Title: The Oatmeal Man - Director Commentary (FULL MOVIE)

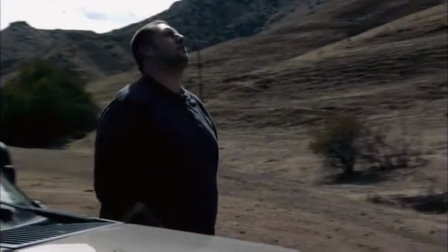1234s
And, the guy only had one card, for the camera, like a media card.
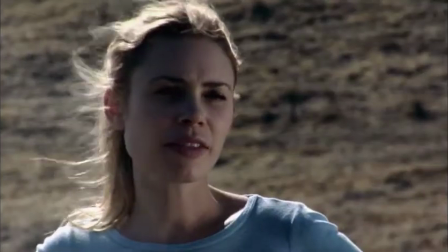1241s
So it only held 10 minutes of footage. So we could only shoot 10 minutes of footage at a time.
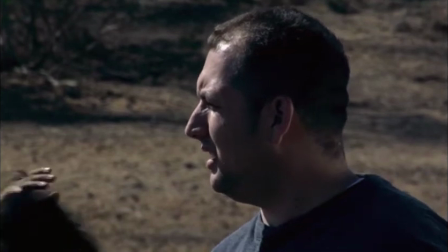1248s
And then we would have to dump the card, which took half an hour.
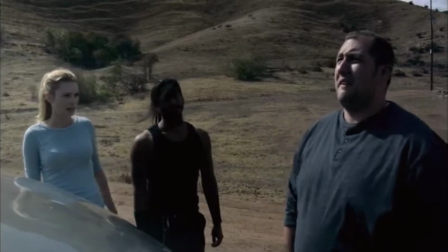1252s
So it was, it was pretty crazy, to say the least.
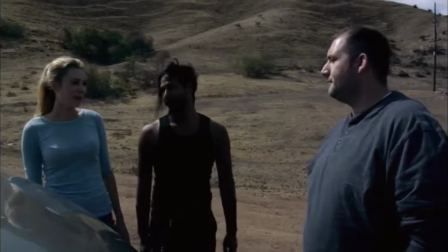1257s
And we got through it. It was just the one camera. We couldn't set up a scene with multiple cameras and then just cut to the different angles in post.
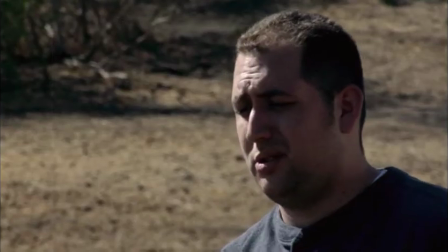1265s
It wasn't like that. We had to shoot each angle separately. And, the actors had to, kind of do the same thing every time from each angle.
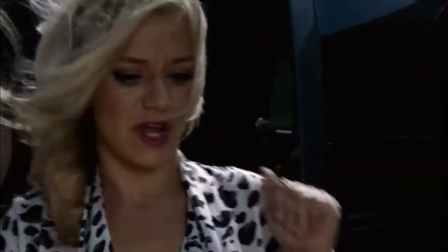1275s
But, it worked out, and no one seemed to really, it didn't really annoy anybody,
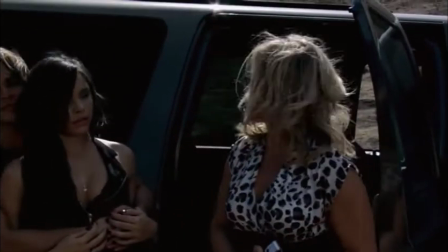1281s
I don't think, because actors love to act, that's the best part. It's the waiting and sitting down that they hate.
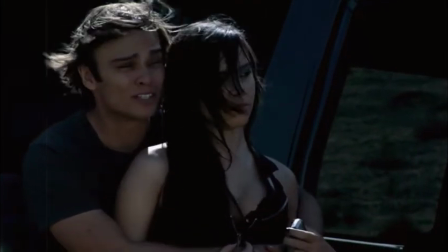1287s
So, they got to get up and act, like 10 times more than they normally would on some other film.
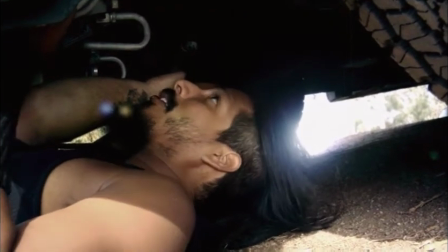1294s
So in a way, we gave them value, right? At least that's what I tell
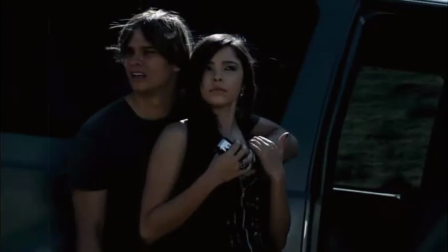1299s
myself.
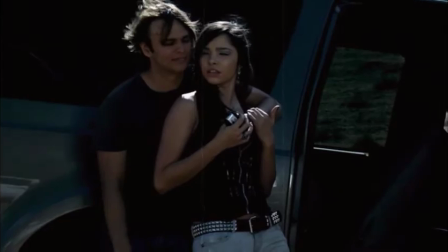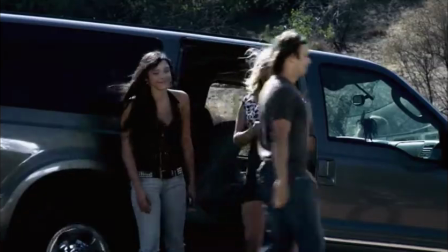1305s
And Annie, she was one of the girls that we didn't know who we casted.
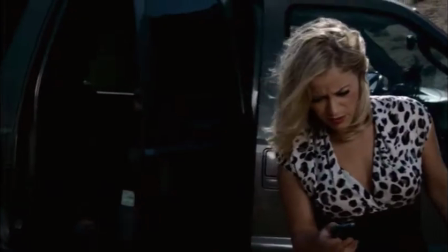1310s
And as you can see, like, for her wardrobe, we were just like, okay, Bundy girl.
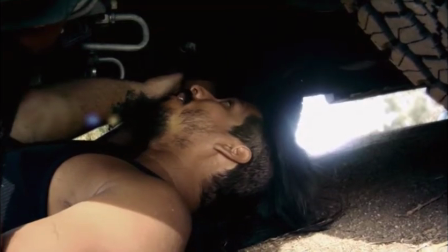1317s
So you're a Bundy girl. Anything that a Bundy girl would wear, and Married with Children, that's what your wardrobe is.
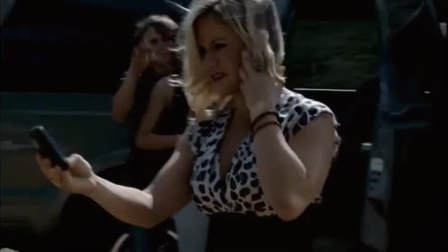1324s
So she came wearing that and the blue dress you saw earlier. And it was perfect.
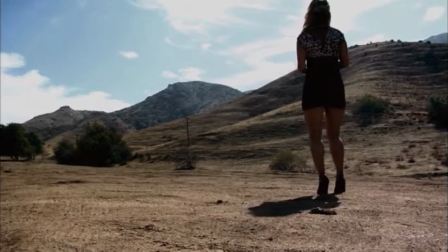1330s
We put a lot of our kind of stuff that we grew up with in this.
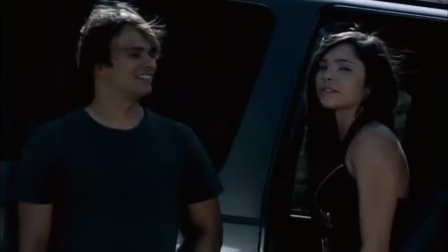1334s
We love, the whole Bundy girl stuff, obviously, and cheesy, funny horror.
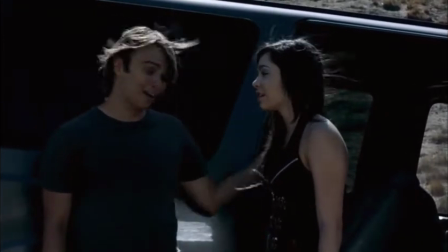1341s
We have like video game references and music references in here as well.
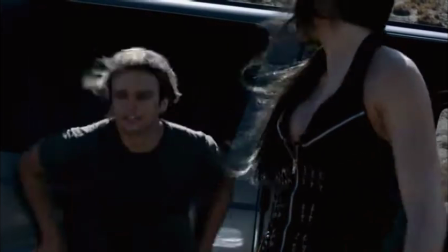1346s
This movie's really for us, and anybody out there who maybe likes those same things or who's probably around our age.
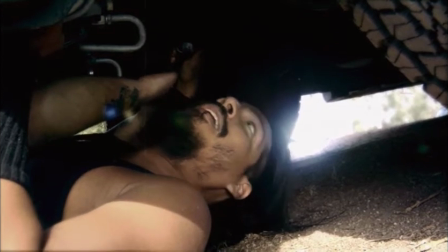1353s
But hopefully, there's another generation or two that can enjoy it as well, just because it's so ridiculous.
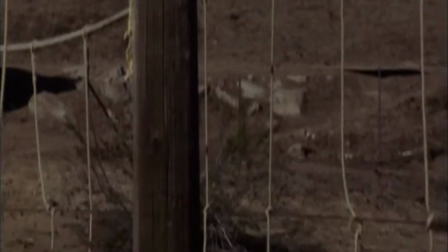1363s
That was a CG bird right there. Just to make it interesting, I originally put a skull up there,
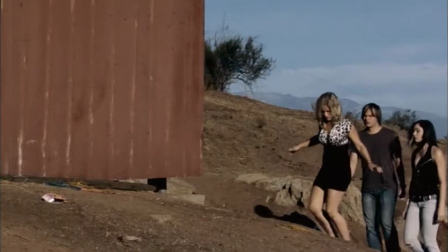1372s
and it just didn't make sense, and I kind of did a bad job at tracking it because it was like one of my first After Effects things,
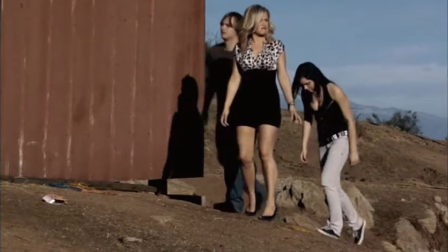1381s
and I finally just put a bird instead. It's just a lot cooler.
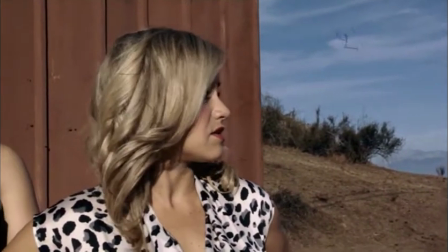1388s
Another thing we had to kind of do and that I had to learn was like the color grading,
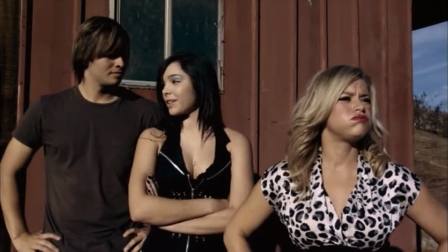1394s
so like I had to make colors kind of more complementary than they might be when you shoot it,
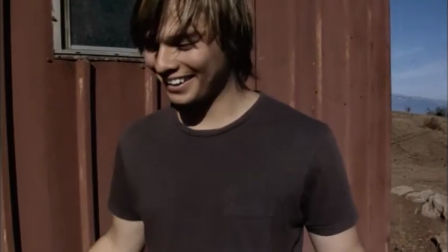1400s
and do it, these little tricks, make it more contrasty than usual.
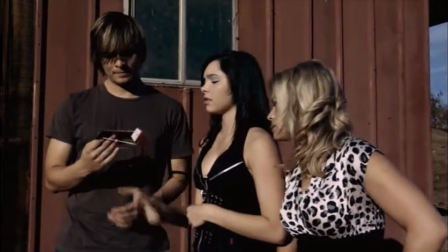1406s
Because to me, in my opinion, I
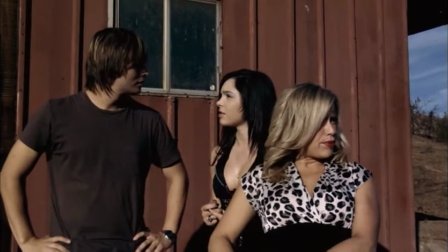1411s
like contrast, and like the blacks right there are like totally black and crushed,
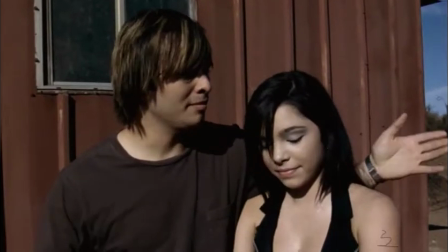1418s
and like everything just has this nice kind of, I don't know, has something to it that I like,
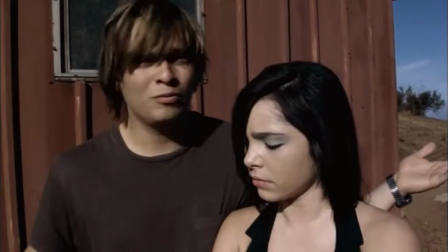1424s
and I think it's good for horror specifically, to kind of overdo things a little bit to add a certain mood, perhaps.
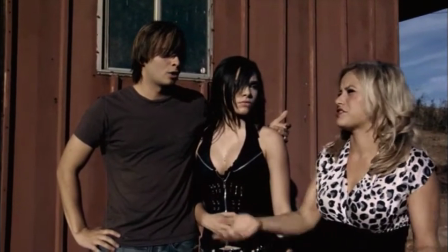1431s
Like if we were to just white balance this perfectly and it looks, the way we did when we shot
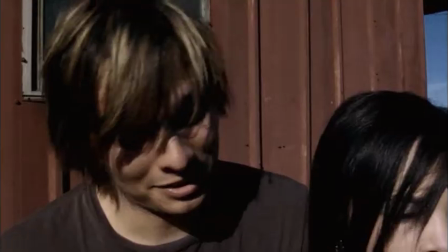1436s
it, like it might look too inviting and too beautiful or something, and that's just not what we wanted to create.
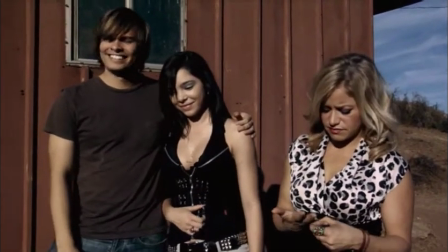1441s
So if you guys aren't sure what color grading is and you're making a film,
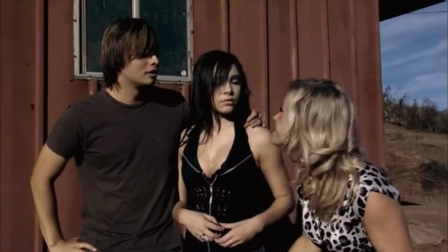1446s
definitely check that out and make sure you at least learn a little bit about, or hire a colorist.
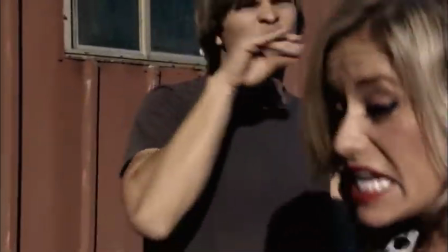1452s
There's actually a person called a colorist who that's their only job, and they're really good at it.
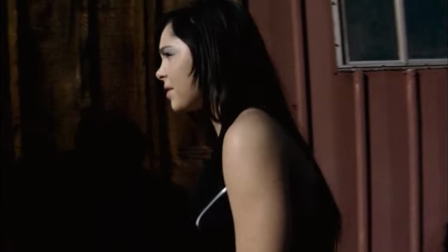1458s
They know exactly how to do it, what to do, and they can work some magic, actually, more than just color, but that's their main kind of thing that they do.
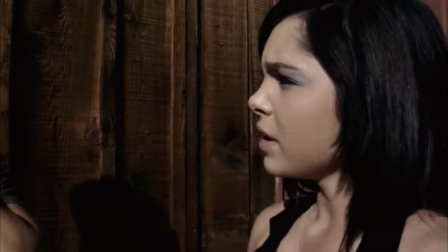1469s
Plus, their job is to make sure it looks good on like any system, not just like one TV.
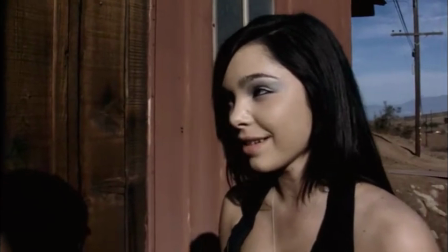1475s
and then you go to some other TV and it looks like too dark or something.